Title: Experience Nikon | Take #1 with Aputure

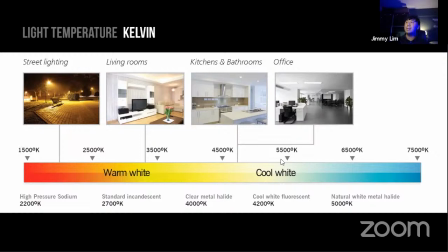24:33 That's a great question because sunlight falls somewhere in the middle where it is white. So that's somewhere usually between 5,000 to 5,600 Kelvin. Okay, Jimmy, so that's cool, right? Now I have a really basic understanding of there's something like color temperature. How do I then apply that in what I'm trying to do?
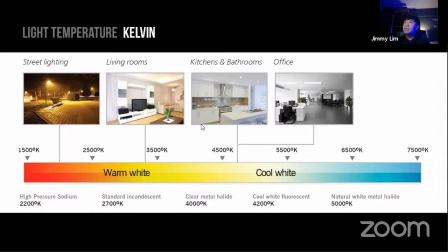24:52 So let's look at some examples.
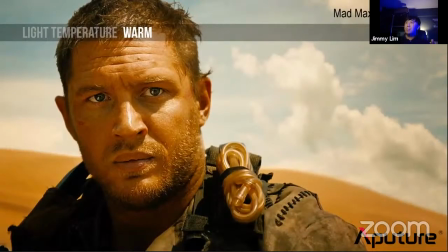24:54 So some of you might recognize this background, maybe not the character, but you notice the color temperature, just the color temperature of this particular frame. How come the person's skin tone is looking a little bit warmer than you would have expected? That's because the story of the storyline of this, of this particular movie called Mad Max Fury Road,
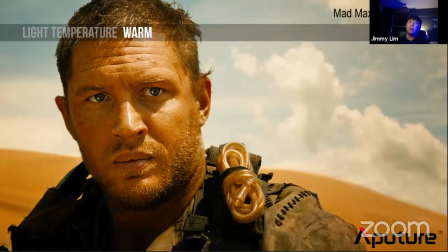25:13 this film actually did go on to win an Oscars, was set in the setting of a really hot planet and you can feel that heat even though you're not physically there because just by looking at
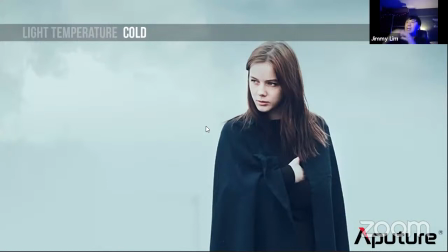25:26 the color temperature it makes you feel that way as contrasted to something that is a little bit colder so this was actually set more in a snowy icy environment uh there was a bit of you can see that in the background itself you know with the character wearing extra pieces of clothing you
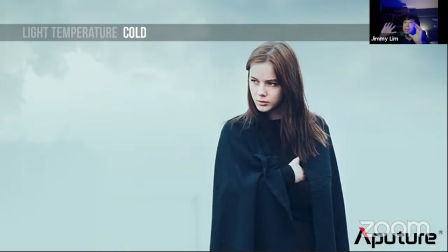25:44 psychologically it it registers inside your head that this is a much cooler place and of course, with the whites being adjusted a little bit more bluish, you're introducing more blues in the whites.
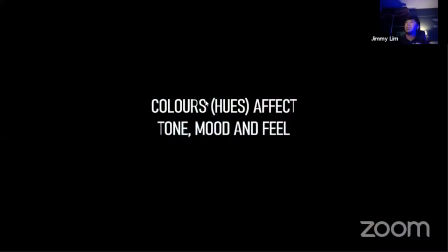25:58 It makes you feel that the place is cold just by adjusting the color temperature. There are things that you can do to manipulate color temperature. I'm afraid that we may not have enough time to cover that today. But anyway, I'm going to jump on very quickly to the next one, which is colors.
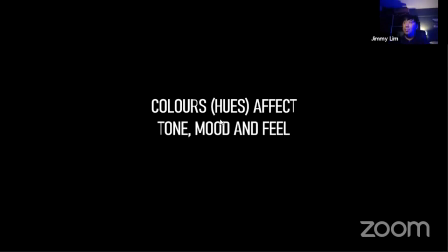26:12 Sometimes we refer to them as hues, right? Hues. They have the ability to affect different tone, mood, and the feel of the frame.
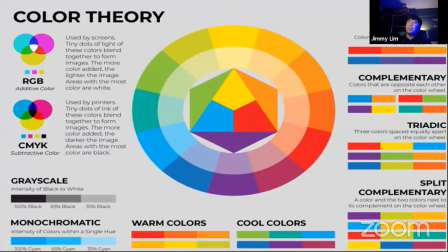26:21 I know this looks like a lot of information on the screen that I just put in front of you and it might look a little bit overwhelming. You just need to know that essentially this is actually a very important color wheel. It doesn't just apply only in stills or video. Even if you're a designer, pay attention and study the color wheel a little bit more.
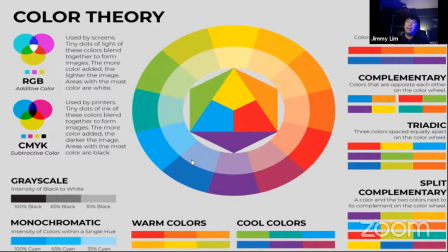26:40 One very basic application that you can take away from this is, and it's being used a lot, is what we call something like complementary colors. So two colors that work together Which are directly opposite sides of the wheel So for example, red and green Or sometimes refer to red as cyan Orange and teal and blue Sometimes people,
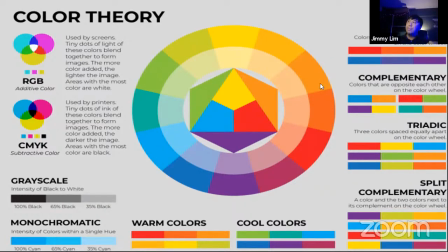26:59 teal and orange Sometimes people refer to that But in the wheel, it shows blue and orange These two colors can actually work together To create a very interesting looking image Color contrast
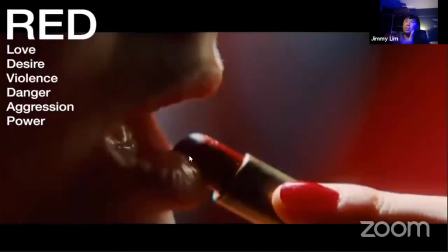27:10 And generally colors by themselves Mean different things In film, sometimes when you watch when you watch and pay attention to the objects, to the fingernails. These are, now we're starting to talk a little bit about art design, but I'm not going to go too much into that. I just want you to pay attention to where the colors appear and where your eyes are being led.
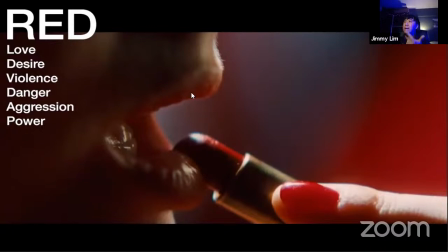27:30 You can see that red sometimes can involve passion, danger, love. Blue has a calming effect.
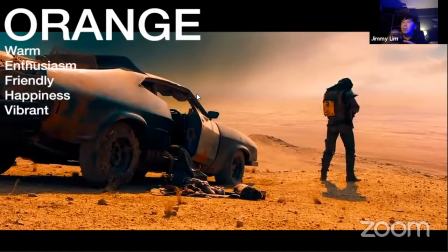27:38 Orange tends to feel, tends to be a very positive, you know, vibrant,
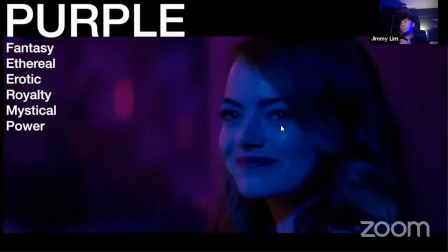27:43 friendly color. and purple in this scene by Emma Stone in La La Land, purple conveys royalty. When you watch Frozen, you see a lot of Disney characters being portrayed in purple costumes.
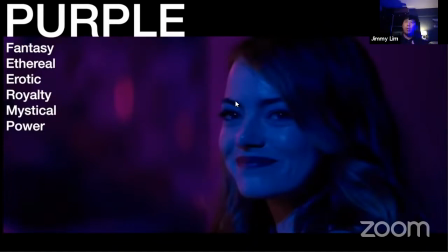27:57 Purple generally represents royalty. Now, coming very quickly into our scene that we have over here.
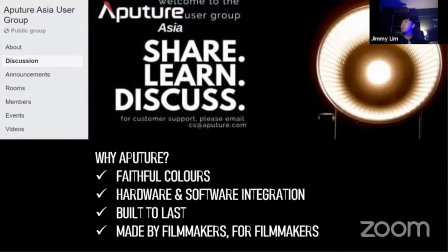28:05 Now, if you actually just look at me, you can see that relatively, what I'm going to do right now is I'm going to do a before and after, and I'm going to show you how you can use something like this to light, you know, wherever you're watching from at home. Cassandra, do you have any questions? If not, I'm going to do that before and after.
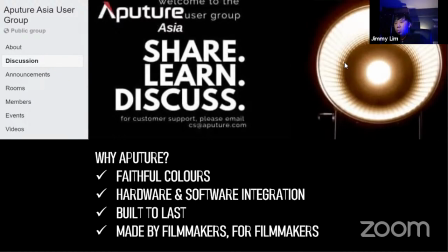28:24 Okay, great. Okay, so just give me a moment. Now you've seen the final look that I want to create for my home studio or, you know, late night setup. But what I'm going to do is I am actually going to show you how it looks like before.